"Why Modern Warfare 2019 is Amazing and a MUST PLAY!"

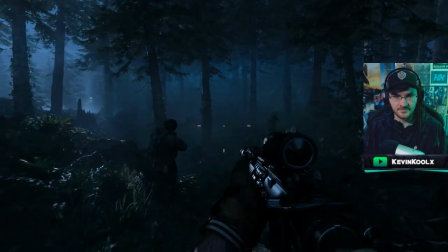It's all fantastic. how the shadows are actually dark, not just shades of blue.
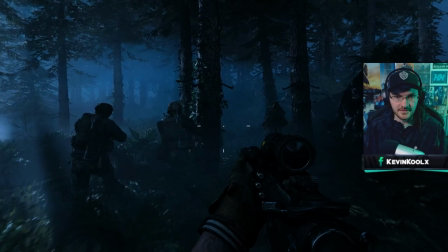These deep black shadows will certainly play a factor within the mission as well, helping create the tone and world of modern warfare.
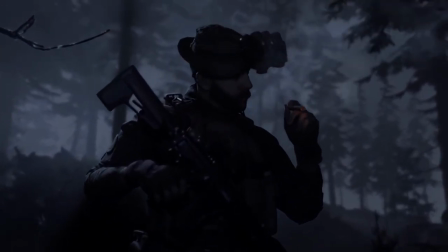Plus, it's cool to have the same environment from the trailer to start out the game with.
Robo 6, going dark.
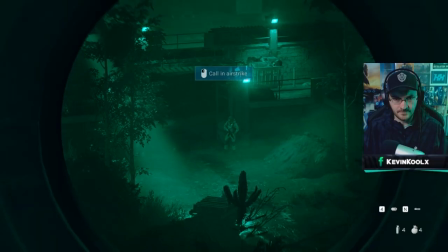As you creep up to the base, you confirm there are no Russian military at the base, and so you make it rain with some eye candy.
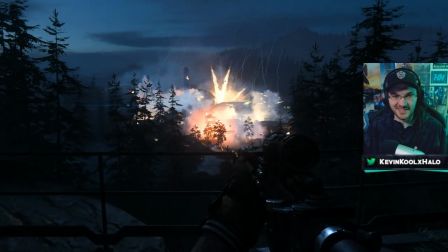Oh my god. yeah dude it's a beautiful sight but you feel like a badass with the power of the american military kicking ass kind of stuff
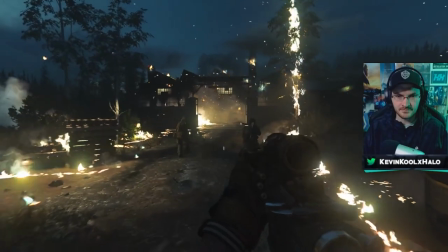but when you walk up to the base a man on fire walks out and falls
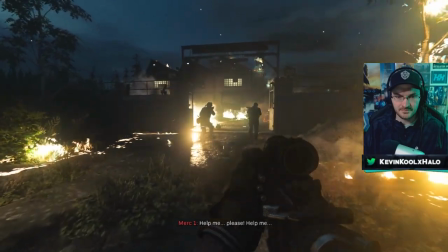to their death this little detail absolutely hits me with the feeling that your actions
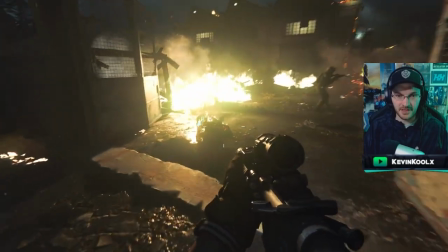have repercussions even though these people are the enemy they're still people call
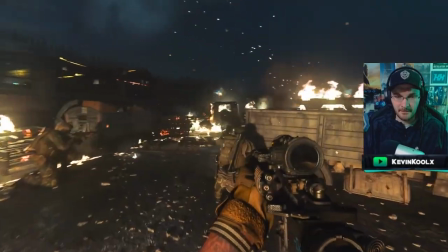of duty and media in general really tried to disassociate humanity from the enemy.
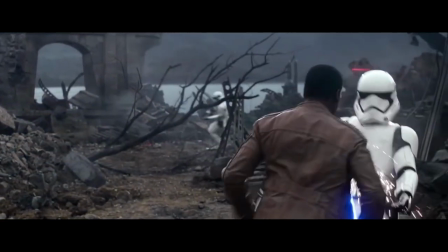That's why I see stormtroopers always wearing helmets and all disposable henchmen wear masks. Though you never make out the identity of the fallen soldier right there, I still just can't help but feel a little bit of sympathy for them. But it's time to forget your feelings because we're under attack!
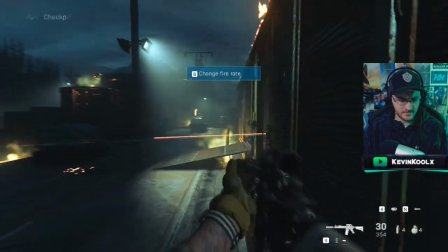After slaying your way through this section, you're hit with a new Call of Duty mechanic that I foreshadowed in this video, true darkness.
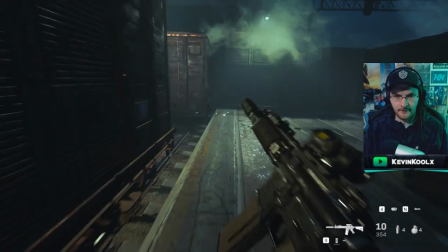After going through a typical Call of Duty battle you kill the power and you're thrown into a slow
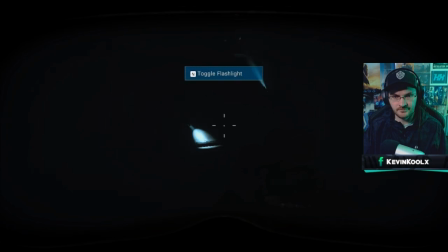intense pitch black encounter which will set the tone in a future mission as well.
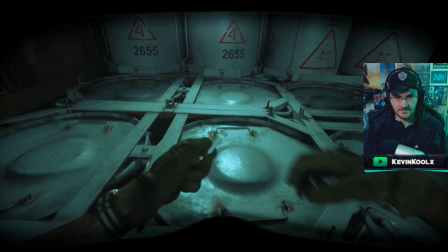But you still make your way through, you find the gash, you head out victorious. Psyche!
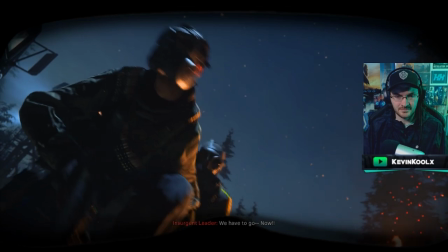You're ambushed by insurgents and they steal the gas.
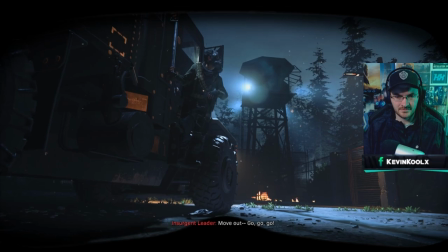They recognize you as an American so they get the hell out of there which this interaction will be very important for later in the game. So with everything messed up military forces are advancing chemical weapons are in the wild who you gonna call ghostbusters hell no we need the big guns oh yeah my boy's back in the game somehow price knows about the chemical weapons going to london but i'll just roll with it because it moves the story forward now a bit of a side rant when it comes to captain price because they didn't actually bring bill murray the original voice actor for captain price with this game they got a whole new actor. Now he does do a fantastic job, don't get me wrong, but I think the reason why they didn't bring back the original voice actor,
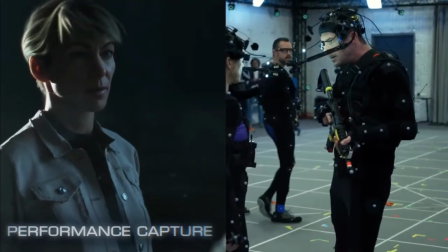the techniques they use for the facial animations, they use the actual actor's face to actually animate along with that.
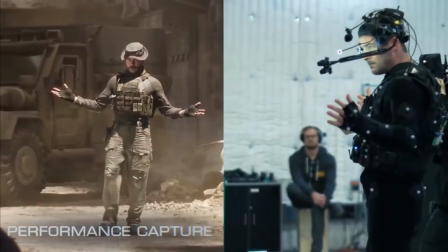I do feel like Barry Sloan does a fantastic job of filling in Bill Murray's shoes.
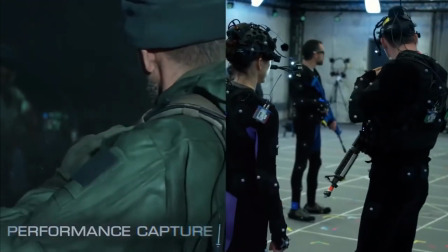Honestly, I didn't even notice it until people brought it up online that it was a different voice actor. So Infinity Ward actually did a very interesting thing about modern warfare 2019's campaign is that you had voice acted playable characters now
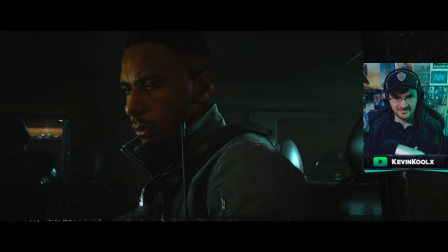this has happened previously in call of duty but most of the time there's like one little liners here and there you don't really feel like you are playing as a character
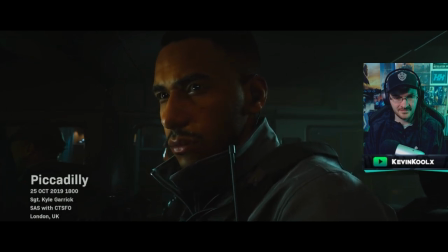you feel like you're playing yourself in the role in modern for 2019 you really feel like you're playing as gaz or
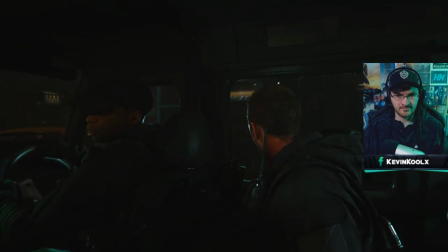kyle in a way kind of thing because normally you play as a relatively silent protagonist Though, with the mission of Piccadilly, you play as Kyle Garrick, aka Gaz, the master teacher of watermelon slicing.
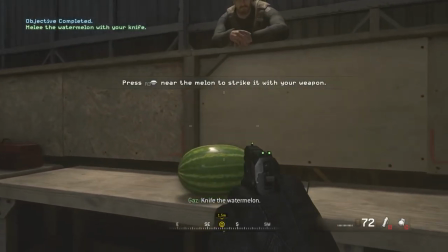Nice to watermelon. Nice!
This campaign felt like I always had a continual theme of vulnerability, where no one is safe, even civilians, and that's on full display on Piccadilly.
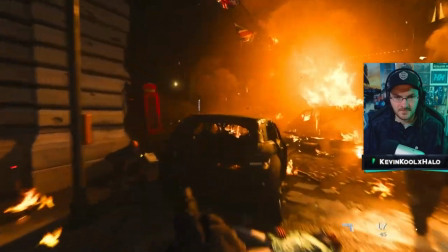To me, this mission felt like Modern for 2019's version of the No Russian mission,
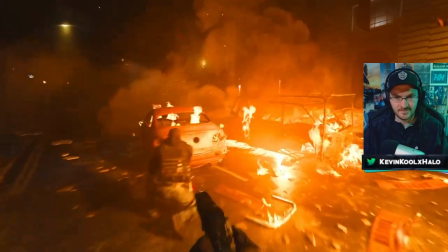but instead Instead of killing civilians, you're killing the bad guys, but civilians are certainly dying within the process.
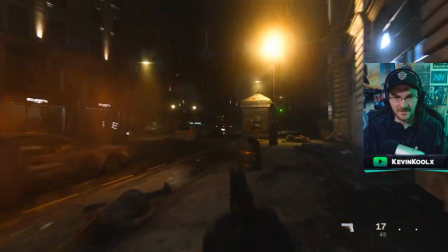They shock value with civilians dying caught up in the crossfire, though with Piccadilly, the shock value didn't feel as gratuitous as No Russian.
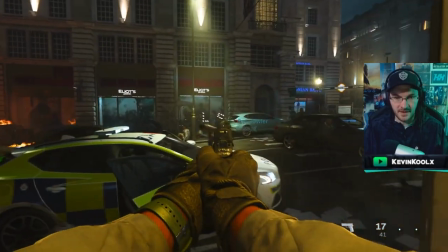Though you're not walking through like you're some invincible monster, you're on the back foot fighting.
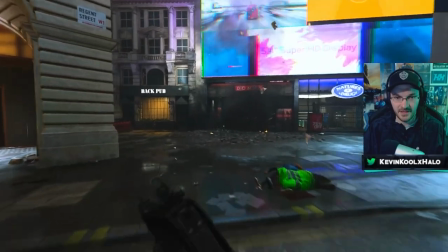Seeing civilians being murdered left and right, you feel this sense of hopelessness,
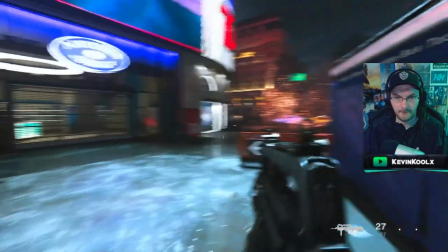but you're really trying your best. but this feeling hits the hardest when you try to save a man who has a bomb strapped to his vest.